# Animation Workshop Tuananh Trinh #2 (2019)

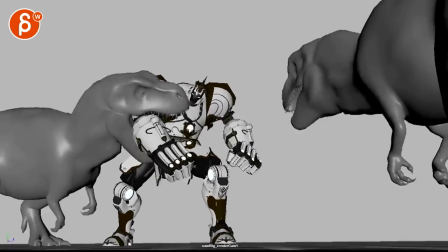7:36 and then making that a bit slower here it's a very very clean eye goes oh i gotta eat more so don't forget that during all
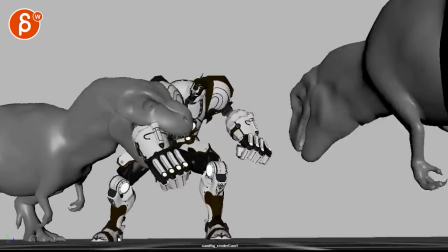7:44 of this time you can still take steps left and right just for some more organic movements it's not so clean i'm just shaking my body and it's good
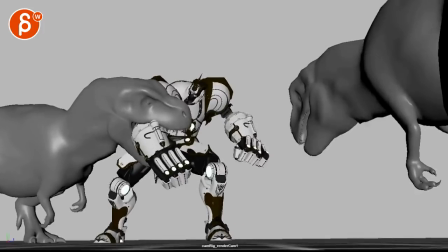7:53 that you actually take a step here but you can continue so it doesn't have that clean and move and i know you're saying you're working on twos and fours and it's
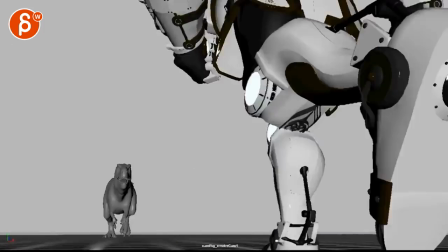8:01 linear and you're splitting later it's just that's a note for for the future there now for the guy after he punches after
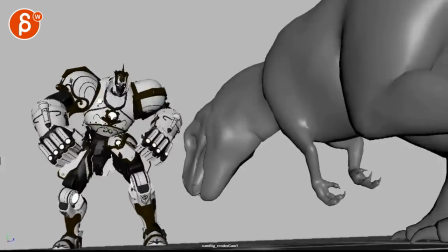8:09 all this i feel like all right i'm away here oh wait i got bitten
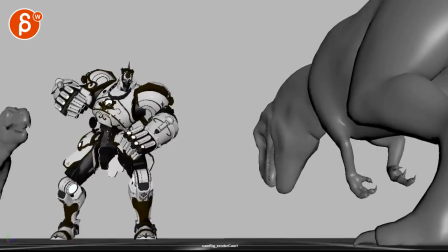8:13 so i got you know munched on and bit by this other creature
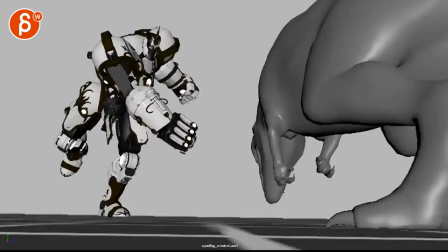8:18 they didn't know about so to me a couple things after this boom it
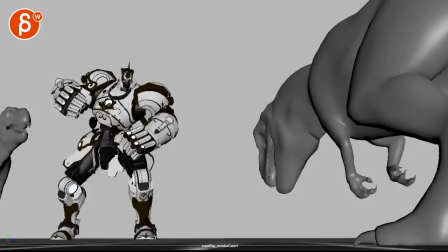8:24 could almost be i can imagine something like this where i'm thinking about
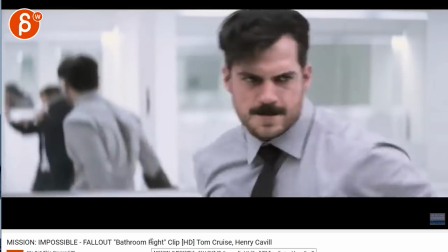8:28 this here let's fight here he does this ready and that oh so good so you got
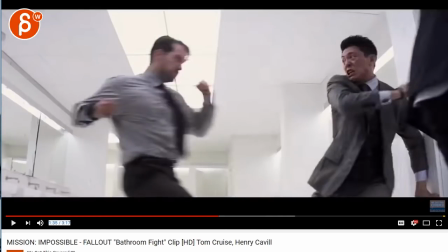8:36 your you know he's pumping up he's getting ready to fight and to me not that you want to copy this but to me it feels like
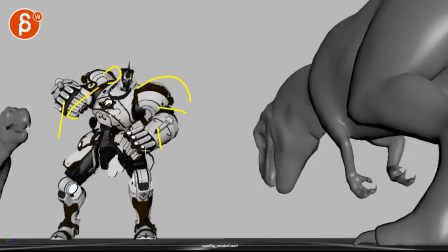8:44 and then it's just you know maybe arms out or you know a punch or like or or maybe i mean you said that you're not good at rigging and stuff but i mean it's not like you have to do something big it could just be a simple geometry thing for for a blade
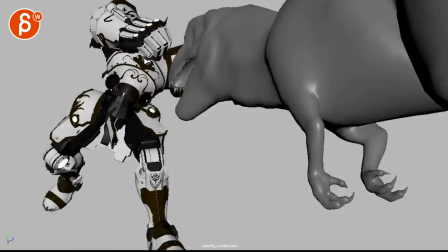8:58 to come out or just something i would just have him punch and then get ready like all right i'm gonna i'm gonna kill
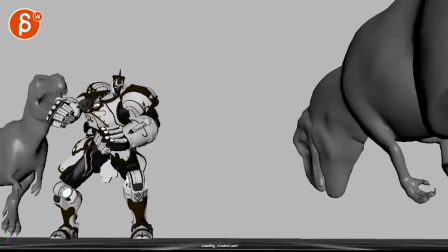9:04 you at this point you're done and this seems again very casual it's almost very presentational where like oh i'm i'm
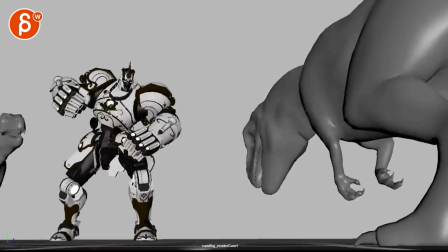9:13 just think about that like the energy just kind of dies after this but then this guy comes in
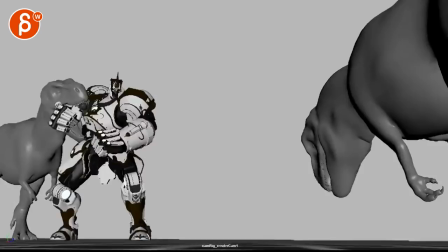9:20 and again i will give this a bit more than just one shuffle here after
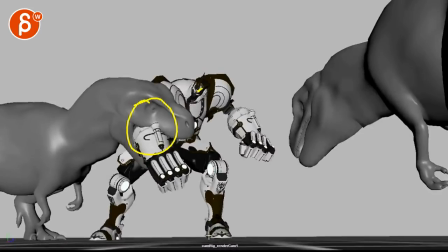9:26 all of this it'll be a bigger bigger look it would almost pivot off of here and imagine it pivots here
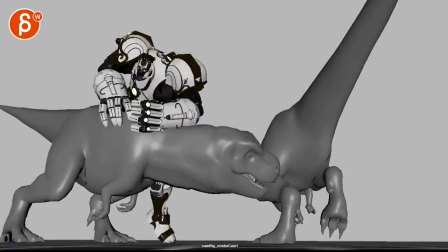9:31 this way so this foot takes a step back there so then he is almost profile just for a bit and i know you're going into this which is
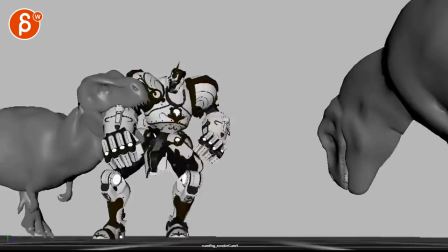9:40 cool but again it doesn't have to be much but it just feels like you're waiting it gets bit and then that's kind of it maybe
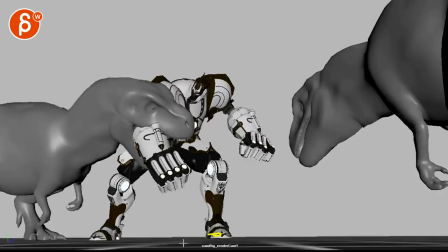9:48 once you spline it and you have more busy business it could be okay so that whole pivot here maybe disregard that note since we are so close to doing this
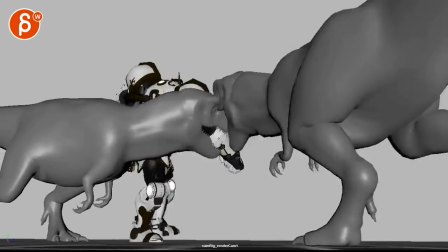9:56 but again it feels just casual where it's like huh i guess i'm gonna turn around just as long as you're biting and he
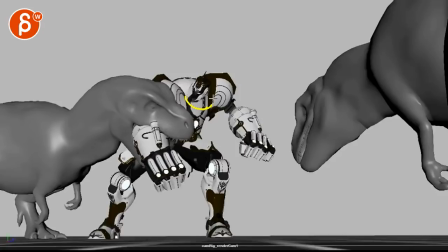10:04 tries to pull away struggle i will have a very clear look up here because
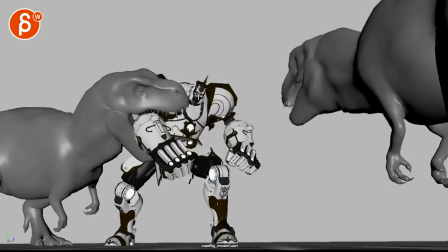10:11 you're looking up and then he turns already so to me it feels like oh what's going on here and
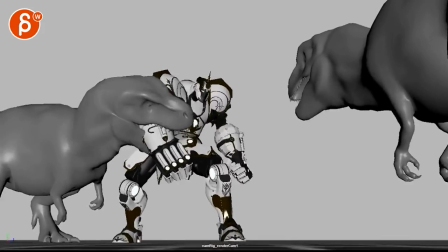10:16 then oh man and now this guy is charging at me i think you need to have enough time to
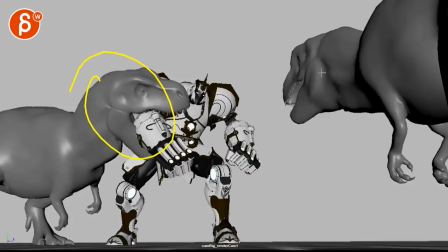10:21 show fight getting ready realizes
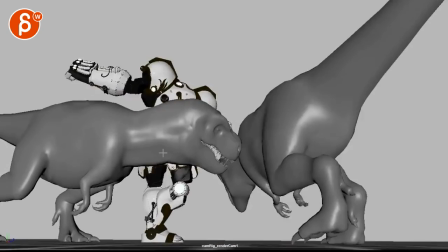10:26 holy crap i got two of them now what could i do oh i can do this and even that turnaround feels very slow
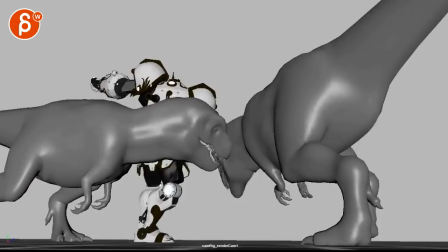10:39 but that's an idea again i still like it now this
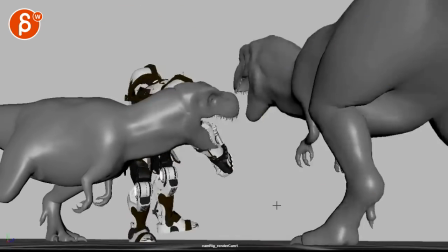10:45 guy now seems like a kid like a temper tantrum like i want my cookies i want my
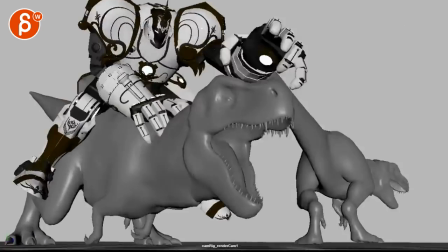10:50 cookies with those steps um now i'm gonna admit
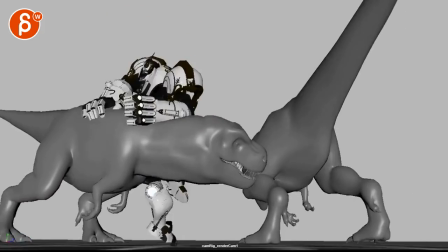10:55 that i'm old and i can't remember anything but i should remember but i'm gonna be honest
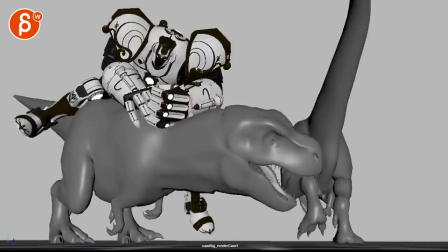11:00 here i don't remember what i said about this because what strikes me here is that it's just so casual and just goes away and why would he not continue to fight and i know he comes in at the end
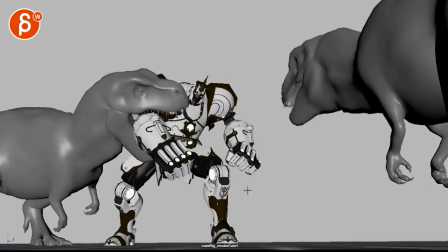11:08 but i thought didn't i talk about something was that the blade idea again i should know and this is horrible to admit here but there needs to be
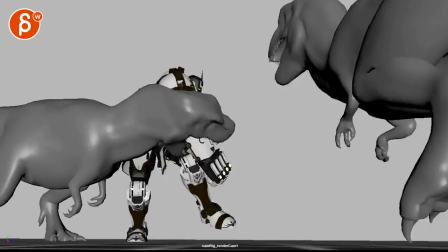11:16 something that incapacitates him and i thought or it or she uh that might have been the blade thing of and again you would have such
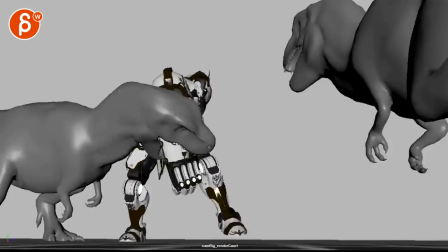11:24 a cool silhouette here that when this happens on that turn it might be a
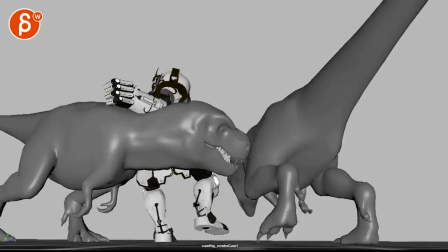11:31 slashed so that fall sideways. I think that was the idea or something close so that we know it's dead.
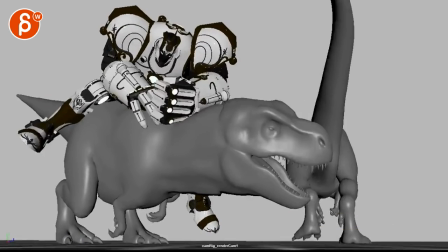11:38 And again, it could be super simple.